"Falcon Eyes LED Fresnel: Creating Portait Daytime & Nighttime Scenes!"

Hi, my name is John Hernandez and today I want to talk to you about the Fresnel LED lights from Falcon Eyes. For filming, Fresnel's always been a basic tool. They are really versatile and give you so many possibilities. The problem is that the classic ones, they are so heavy, they get so warm and they are so complicated to use. Falcon Eyes has created a new line of Fresnels using LED technology, and now you get the best of both worlds, the modernity of the LEDs plus the classic versatility of the Fresnels. Today I'm going to show you how I use the Fresnels to create two different scenes indoor in a studio. We will create a night scene and a daylight scene. Let's see how it looks.
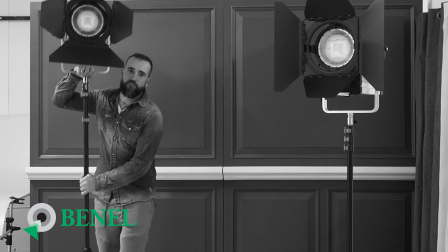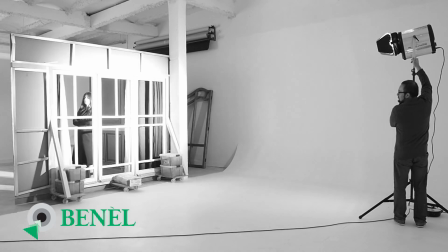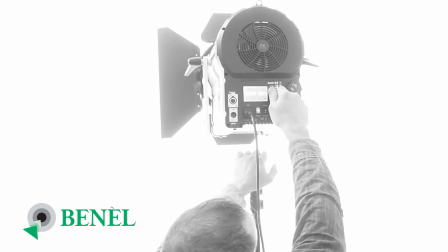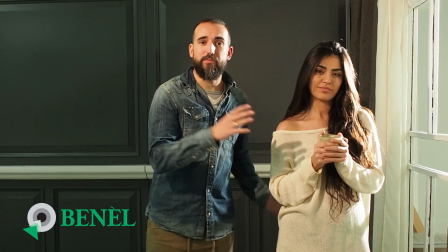[0:56]
Right, so we're ready to shoot now. I have Melanie here, she's going to be our model for today, and as you see we set up like a fake room.
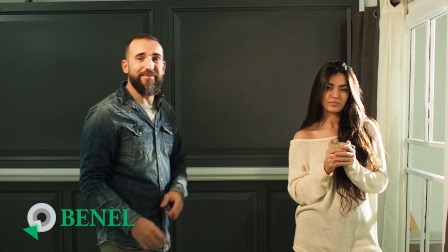[1:02]
It has a fake window and this is how it looks at the end.
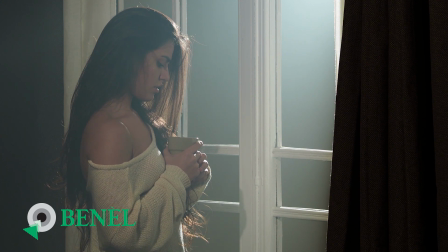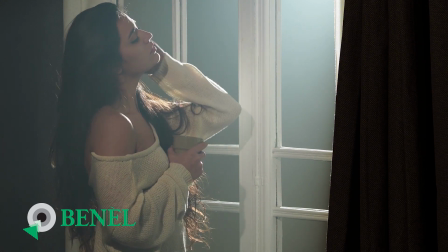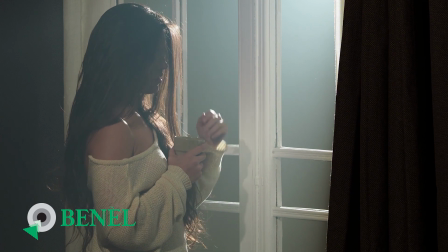[1:18] You should change your name.
As you can see, this has a very cinematographic look with the smoke on the outside and everything.
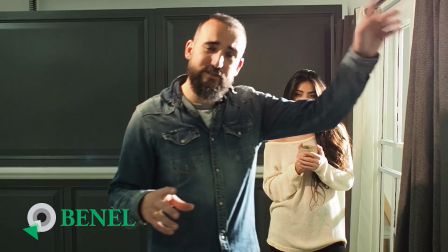[1:26]
Okay, so for this we only use two Fresnels. We used one on the outside of the window. There is one Fresnel that is at 5600 Kelvin.
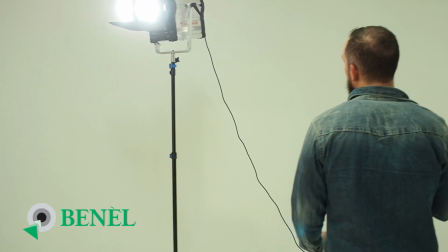[1:33]
So basically it's giving us a very white light that looks like the moonlight.
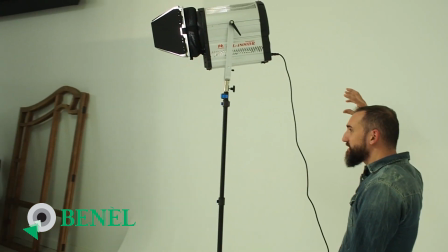[1:37]
And we have it in a spotlight, so basically the light is very directional as well with the barn doors to create this
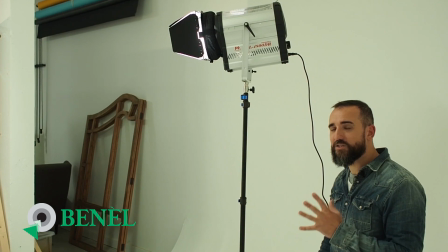[1:44]
shallow amount of light going through and profiling Melanie so well. It also helps us to have so much volume with the smoke.
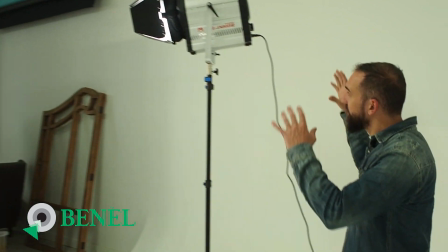[1:51]
The background is going to be pretty dark because the light is really focused on the front so it doesn't contaminate the back.
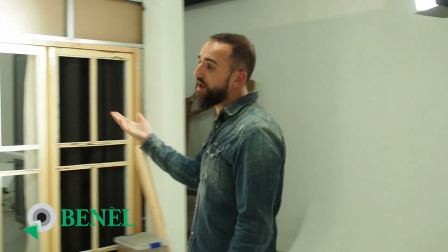[1:56]
On the other side we have a fill-up light because otherwise Melanie will be very shadowed.
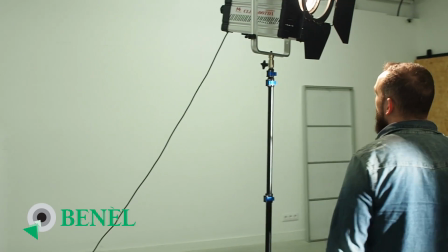[2:00]
So basically we use a very low power Fresnel in a warmer temperature.
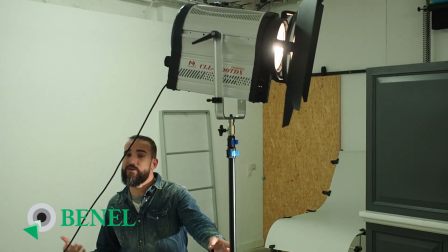[2:06]
This one is right now at 3600 Kelvin and at 7% power.
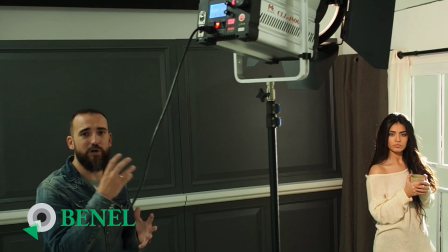[2:10]
So basically it's going to give her a little bit of fill with a warmer tone. We don't want it to look like the lights in the house were on.
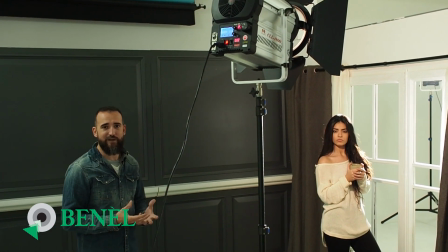[2:17]
We just want to keep it like some detail on her face, but still make it feel like the lights are off.
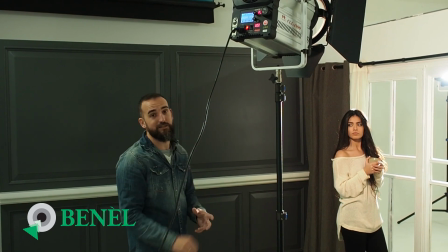[2:22]
So this is going to do just that. Take a look at this.
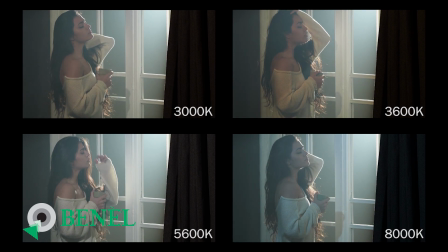[2:26]
If we change the color of the fill light, even if it's so little power, only 7%, it changes totally the mood of the film.
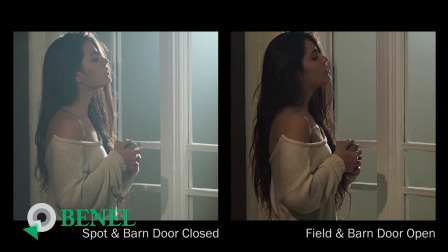[2:41]
Now take a look. In these two videos we just changed the outside light.
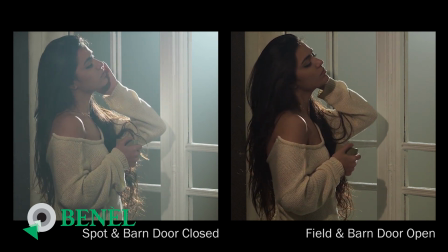[2:45]
We made it pass from spotlight with the barn doors closed to a fill light with the barn doors open.
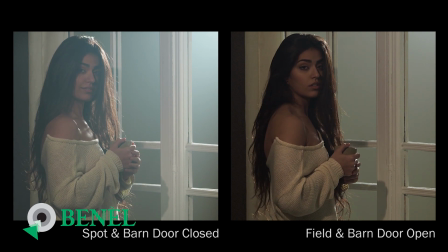[2:51]
And take a look how much it changes how the light goes through the window. As you can see, this was a very cinematographic look. With the Falcon Eye Fresnels you have the versatility to create completely different scenes. Now we're going to take off all the lighting and set it up again to create a daylight scene.
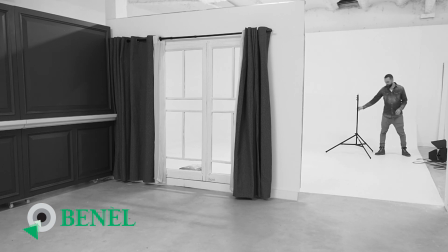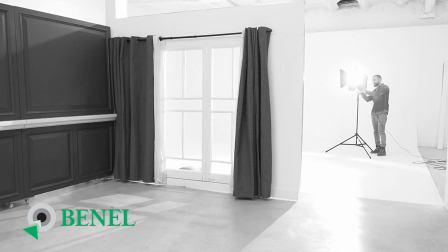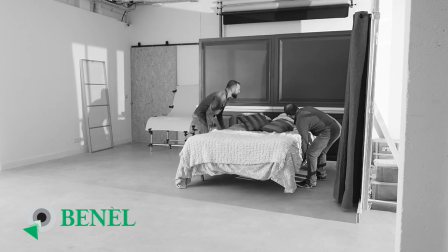Right, so now we have a daylight setup. What we did is just adding to our set a bed and just replicating a morning light. The final look is going to be like this. Take a look.
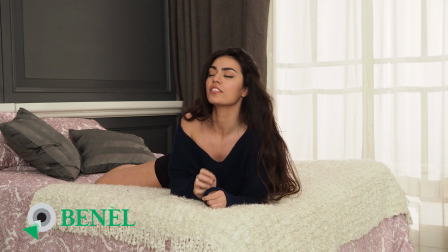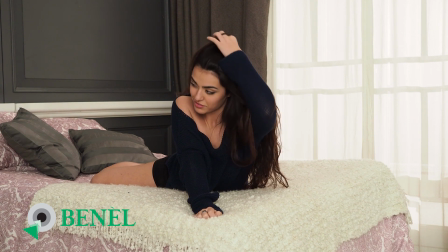[3:41]
As you can see, this is a completely different look, and the only thing that we did is changing the lighting and adding some props to the set. That looks pretty cool, right? So let me explain you what did we change from the night setup to the daylight setup.
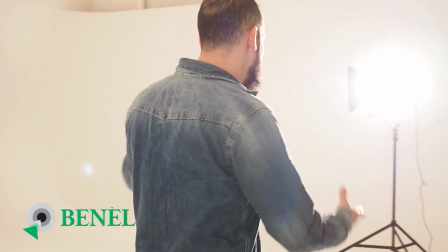[3:53]
So basically we have a main key light that is going to define the lighting on our room, making it look very natural.
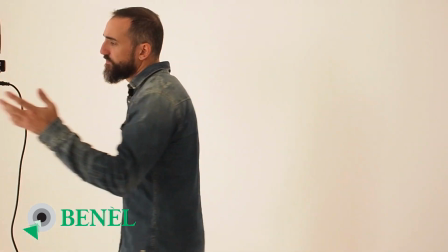[4:01]
So what we use for this is one of the Fresnels from Falcon Eyes. This is a bicolor one.
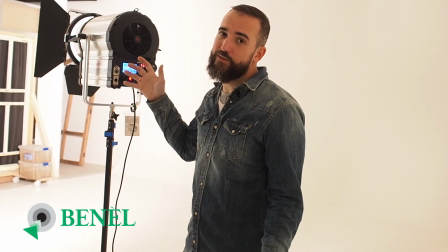[4:05]
So basically we have it at 4500 Kelvin while our camera is filming at 5600 Kelvin.
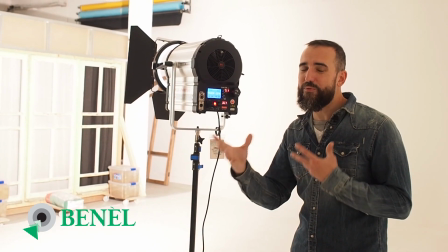[4:10]
That gives a bit of warmth of the light that comes through the window, separating it from the light in the room and making it look a bit more natural.
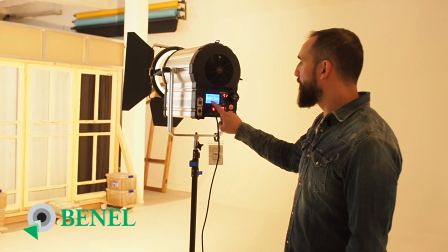[4:17]
Obviously we could change this from 3000 Kelvin to 8000 Kelvin.
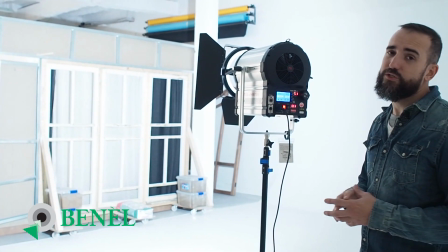[4:21]
Later on I will show you different videos with different light temperatures so you can see what moods you could achieve changing the light temperature only.
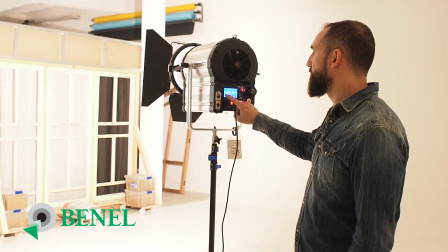[4:29]
At the end, for the one that we did, we used 4500 Kelvin and that was the one looking better.
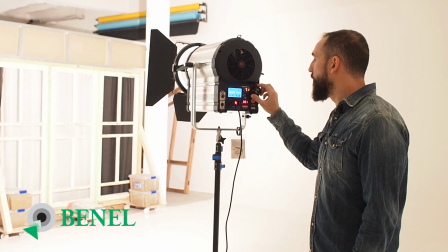[4:34]
On top of that, these Fresnels allow for changing the zoom of the light, the spread of the light.
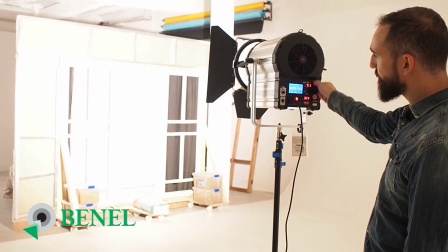[4:40]
So I can go from a field light to a spotlight. That will change, as you can see down there, how much the light concentrates.
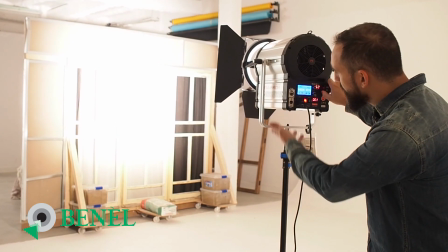[4:47]
And it will give me more of a hot spot. But in this case, the window is pretty big, and to cover it nicely and evenly,
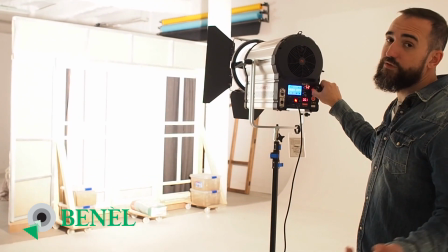[4:52]
we're going to use the field light as well. On top of that, one of the benefits of these Fresnels is that you have a fan,
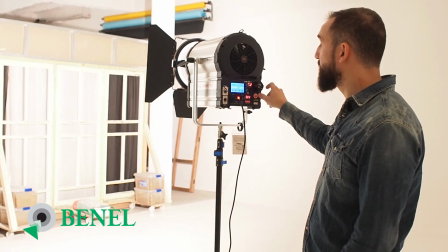[4:58]
but you can turn it off. So whenever you're filming audio and you're very close to it, you can just turn off the fan, and that way you don't have any contamination on the audio.
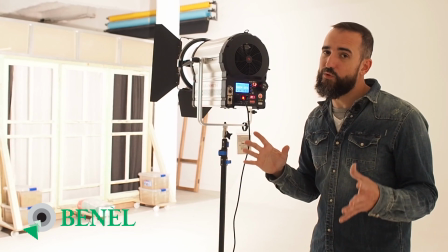[5:06]
This is the full speed fan, so it's not that bad even when it's on. But if you really need quietness, you can just turn it off.
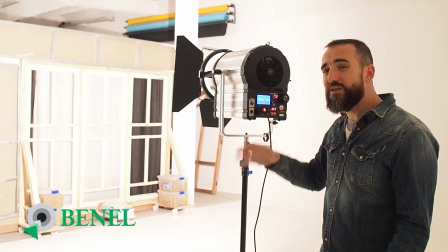[5:12]
Of course, this light is very backlight, so we need to fill up our model a little bit to avoid this completely shadow on her face.
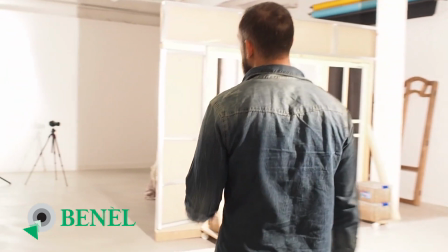[5:20]
So for that, we're using another Fresnel. In this case, we're using a daylight Fresnel.
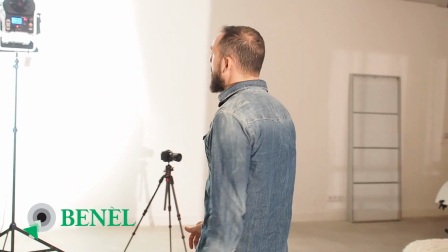[5:26]
This is 5600 Kelvin the whole time. You cannot change the temperature.
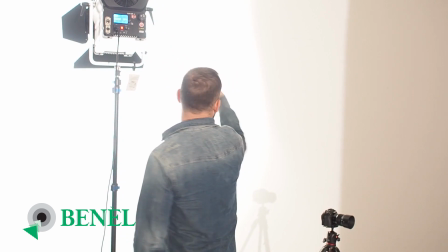[5:30]
Basically what we're doing with this one, if we bounce it directly to the model, it would be a little bit too harsh.
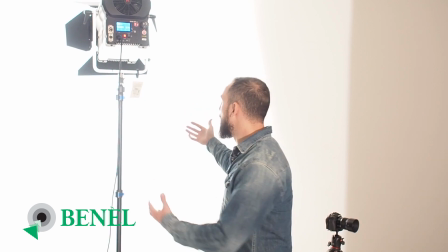[5:35]
So what we're doing is bouncing it over a wall, and from the wall we launch the light towards the model.
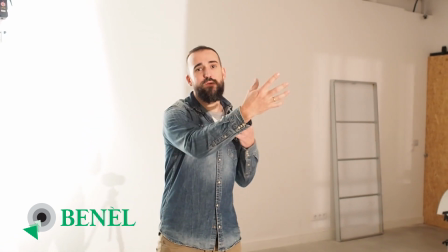[5:40]
That makes it more natural, and it makes it feel better together with the natural light. So all together looks very good and very natural.
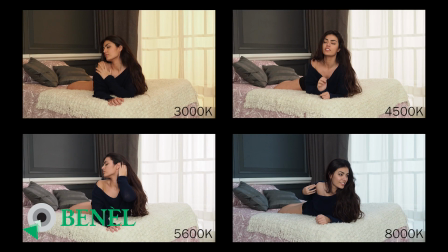[5:48]
Here you can see a few of the seconds of the final video with different light temperatures.
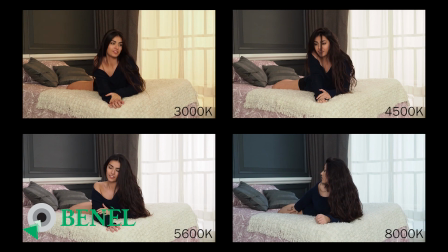[5:52]
What we change here is only the light from the Fresnel outside of the window, not the one inside. As you can see, each one changes totally the mood of the video.
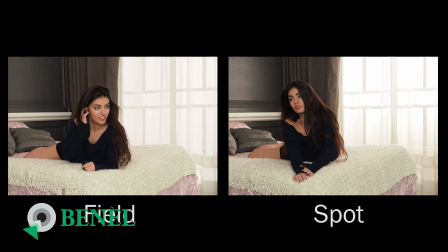[6:02]
In this other comparison, you can see the difference between spot and field on the angle of the Fresnel. On the spot, you can see much more of a hot spot in the window, but it's not covering so well the window itself. On the field one, the coverage of the window is much more even and looks more natural. As you have seen, we just created two completely different scenes just by changing the lighting. And that's thanks to the versatility of the Falcon Fresnels. If you're looking for lights for your cinematography or videography, don't doubt it. The Fresnels are powerful and they allow for versatility to convert scenes to what you want them to look. Thanks for watching.
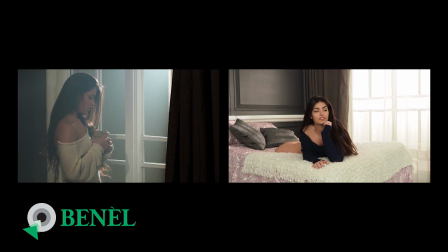You should change your name to